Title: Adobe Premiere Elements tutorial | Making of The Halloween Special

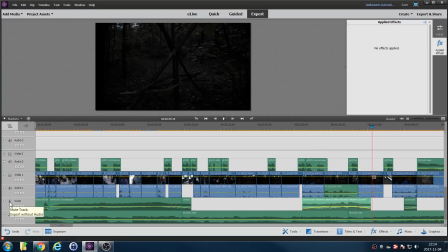252s
Okay that's a really cool effect. Then let me just try muting this and you'll see what it sounds like without it. Let's mute the drone as well.
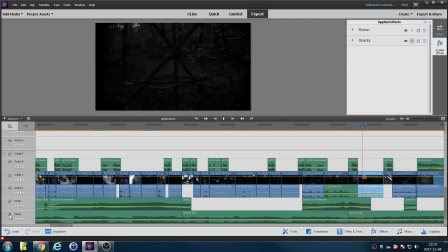271s
It's so amazing! The film loses everything. All the suspense and the atmosphere is completely gone. It was fascinating experiment for me to do this. I realised just how important the music soundtrack is. And I've been damaged by this now as well. Every time I'm watching a Hollywood film or some TV show I'm just listening to the music now.
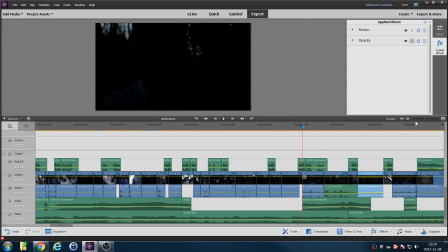290s
I'm listening for these rises and hits because you hear them all the time. Let me show you another example.
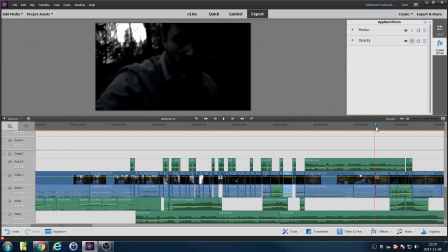296s
Over here we have one as well. Let's watch this.
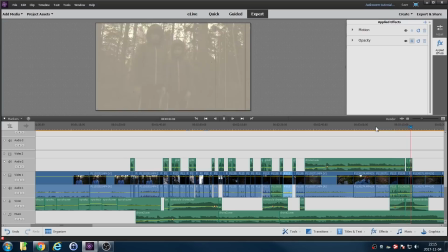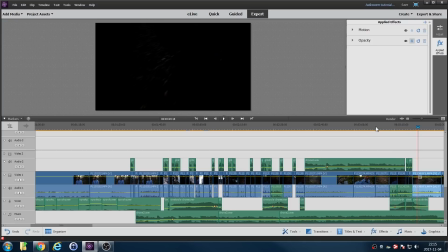311s
Again that's just nonsense without those sound effects. It's really impressive. And again, I've been inspired now, although I've borrowed these from other YouTube clips, I'm inspired now to create my own rises and hits and drones. Expect to see more of that in the future. So another problem I had was getting the right look on the film.
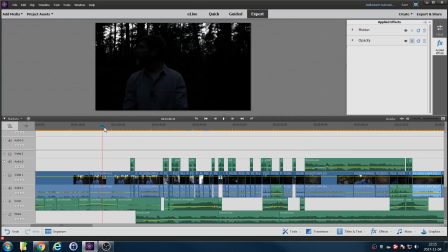330s
Let me jump to this clip perhaps as a good one to show you. This one for example.
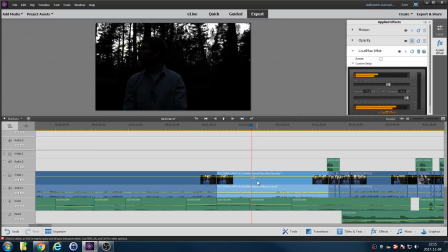337s Did you hear that?
What I've tried to do here is make everything look darker and gloomier than it was.
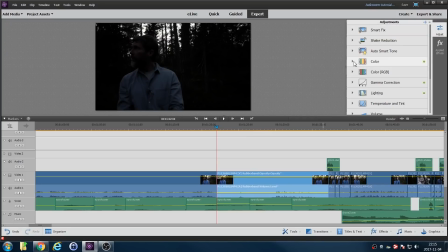343s
Let's go to the adjustments that I've made, the colour grading. So what I've done is I've adjusted the gamma correction in many cases. There we go. I've turned everything down there somewhere. For lighting I've adjusted the brightness, the exposure and the black and white levels.
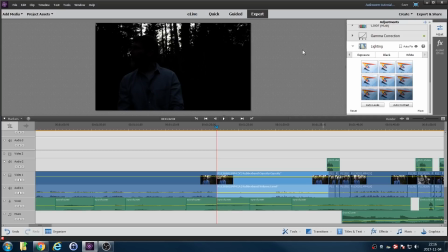362s
What I really wanted to do was just adjust the brightness of the sky but I didn't find a way to do that. But if I just show you what it's like without the color correction if I reset that
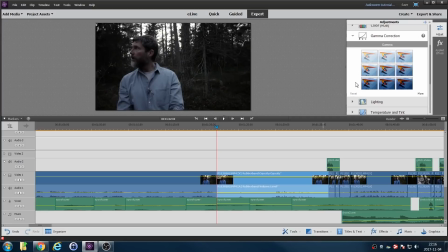373s
and reset that is not half as spooky anymore is it also I've messed with the color I've reduced the saturation to give a more gloomy chill chilly look I suppose so if we reset that that's what
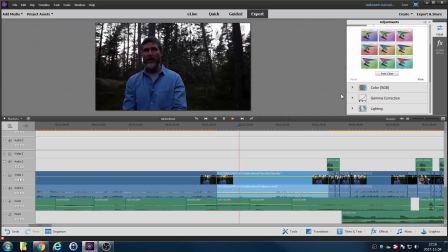388s
it was originally which looks pretty rubbish doesn't it so it's having a huge effect here and I've color graded all of these clips.
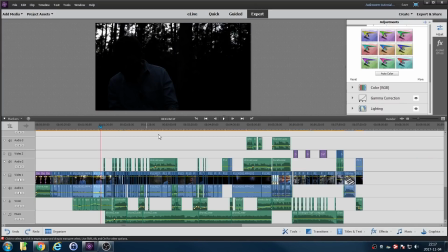396s
Also a rather time-consuming process. This is quite a complex project with multi-tracks and many many edits especially in this area. I've tried to edit every second or so just to get a very fast-moving action pace to the film but
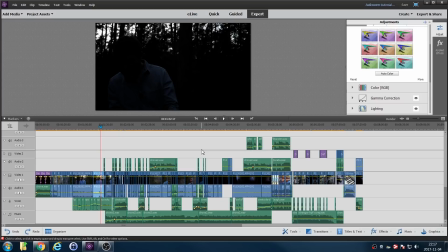411s
in the beginning I shot an hour of footage and editing an hour down to just five minutes is extremely tedious. You have to go through all the footage you've taken and choose the best bits and edit the cut-in and the cut-out points.
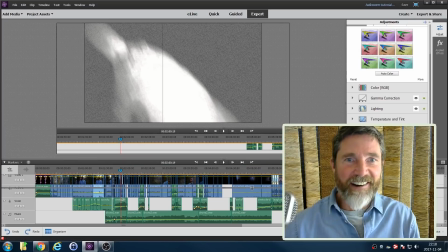423s
So that spooky creature that pops up every now and then as a little glitch effect is actually this.
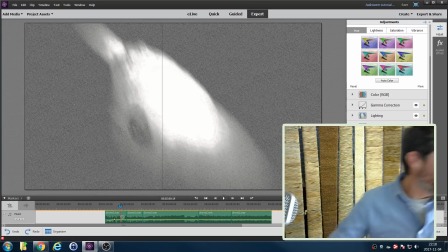430s
Let me show you.
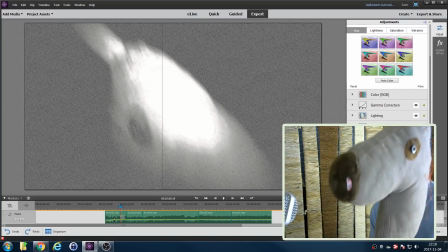436s
It's a toy belonging to my girlfriend that she's had since she was a small child but you can see with a bit of
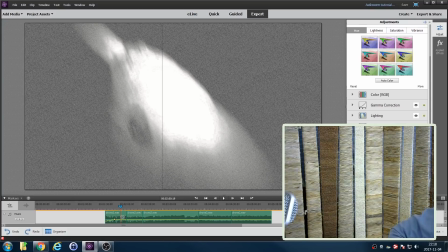442s
editing and a very very short amount of time on the screen it does look quite spooky.
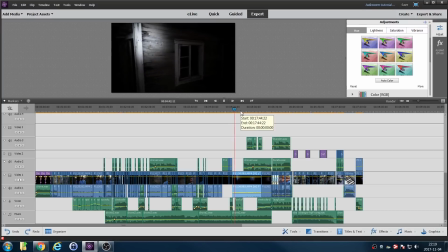So luckily as we were scouting out locations we found this perfect spooky old derelict decrepit house but it was in someone's back garden so we rang on the doorbell and asked the owners if it was okay to shoot there for a couple of nights and they said that was okay.
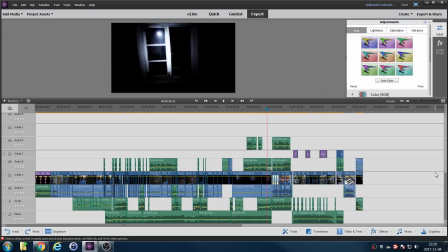467s
It ended up being perfect I think. Let's look at the jump scare at the end.
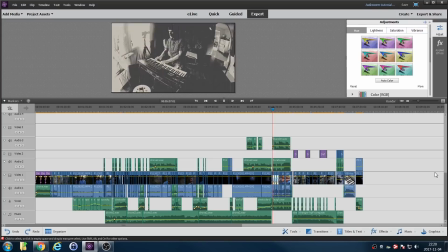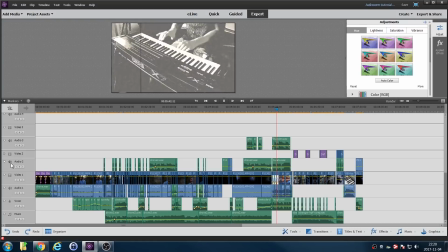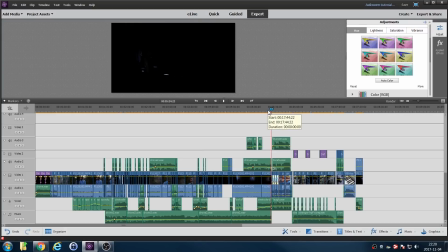487s
Okay a couple of things to note here that's quite fun. The actual sound. That one.
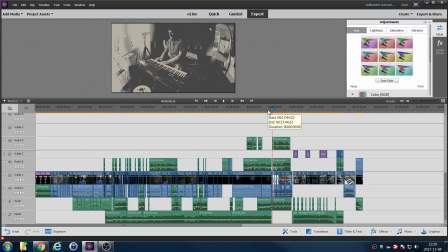495s
I sampled from Five Nights at Freddy's. It's a game that my kid was playing for a little while.
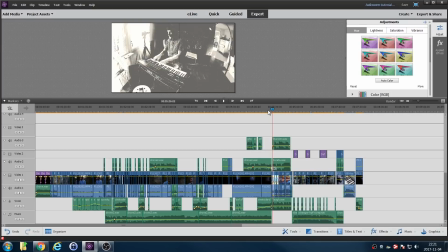500s
Pretty epic jump scare sound there. The organ sound is not the DX7.
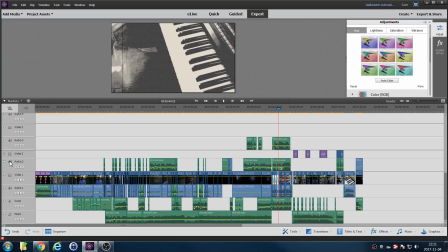509s
Some church organ again that I sampled. We have some thunder effects going on as well.
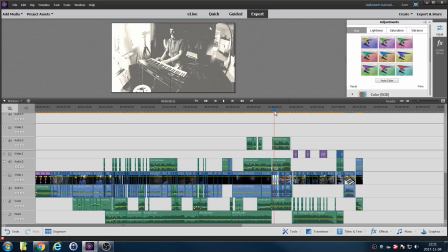516s
Let me play you that.
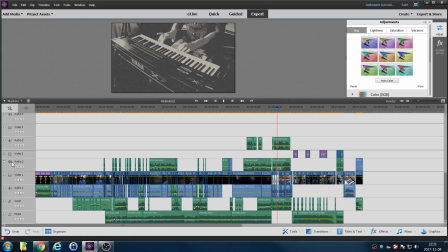520s
Again I sampled that from YouTube. And then we have the manacle laughing. Maniacal? Manacle?
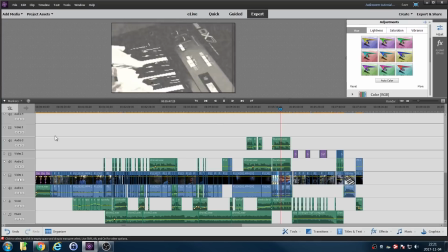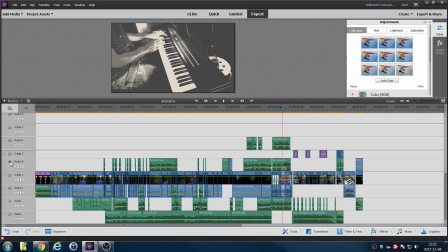534s
One lesson I learned, however, is to get the story before you start filming. The way I did this is I filmed a couple of sequences and put them together in a spooky film and then had this idea about the curse of the DX7 coming back to haunt me and me playing it inside this spooky old house and that meant I had to rearrange all of my
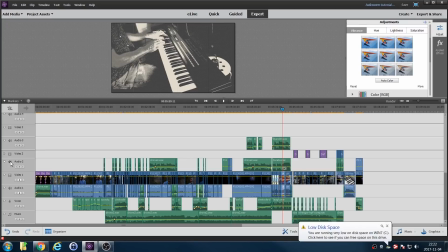553s
edits and actually shoot some film over again. So my advice to you and the lessons I've learned after doing this is make sure you have a pretty strong story and a script before you start doing your filming. It's really important, the most important thing of any video.
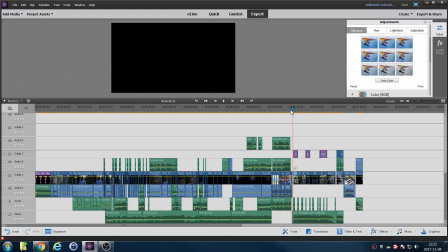570s
That was also Five Nights at Freddy's, that effect. And this music I created about a year ago I guess on my Nord Lead A1 and I used it to have a guess the synth
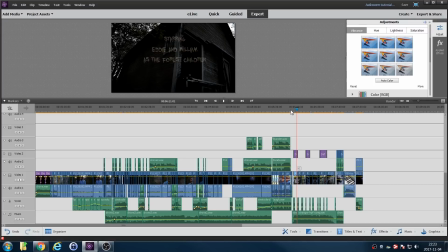585s
challenge on Harmony Central and Keyboard Corner forums and most people thought it was a real analogue which I thought was quite interesting. Let me show you what that house looked like without all of the gloomy effects on the film. There we go.
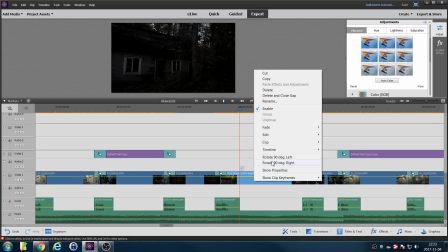600s
If I zoom in on this one and remove all of the effects, clip, remove effects.
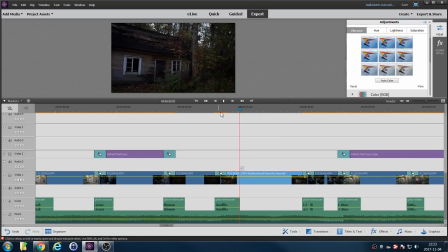609s
Let's take off the video effects. You can maybe see a little bit better what it looked like because it was such a cool house. Even after I removed the effects, it still looks really spooky, doesn't it?
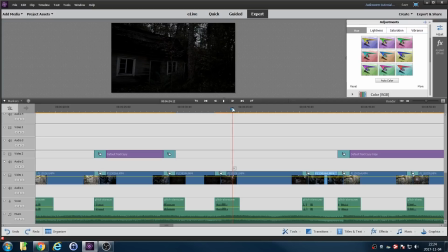628s
One thing that was interesting, there was a very short time window when we could shoot these films because you need a little bit of light in order to film anything, but if you have too much light it just looks like it's in the day and this is just in the half an hour before it got pitch black.
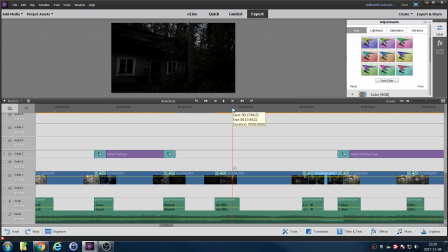641s
So that's why we had to film over three or four days just to get that little window of time when it's not too bright and not too dark.
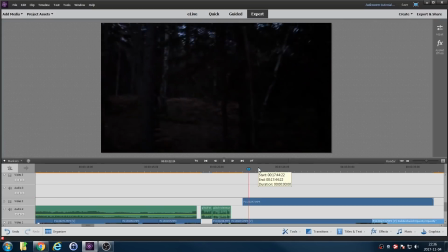650s
I thought it would be fun just to show you the two spooky kids without any sound effects or video effects applied. Here they come. not half as spooky now are they that's my son on the left there and it's just a coincidence they have exactly the same clothes so
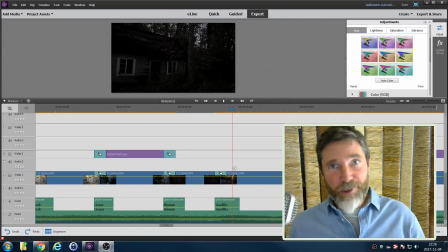669s
there you go you are probably surprised to see how much effort I put into this what I'm going to do now is play through the film one more time or most of it anyway and I'll leave the timeline on the screen so that you can see the edits as they are happening and the sound effects when
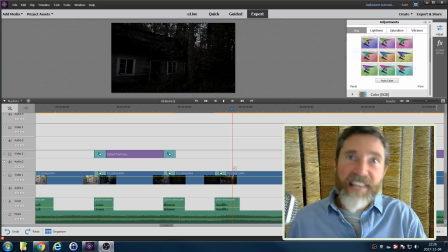684s
they're coming in and out I think you'll find that interesting anyway thanks for watching this video I'll see you again soon cheerio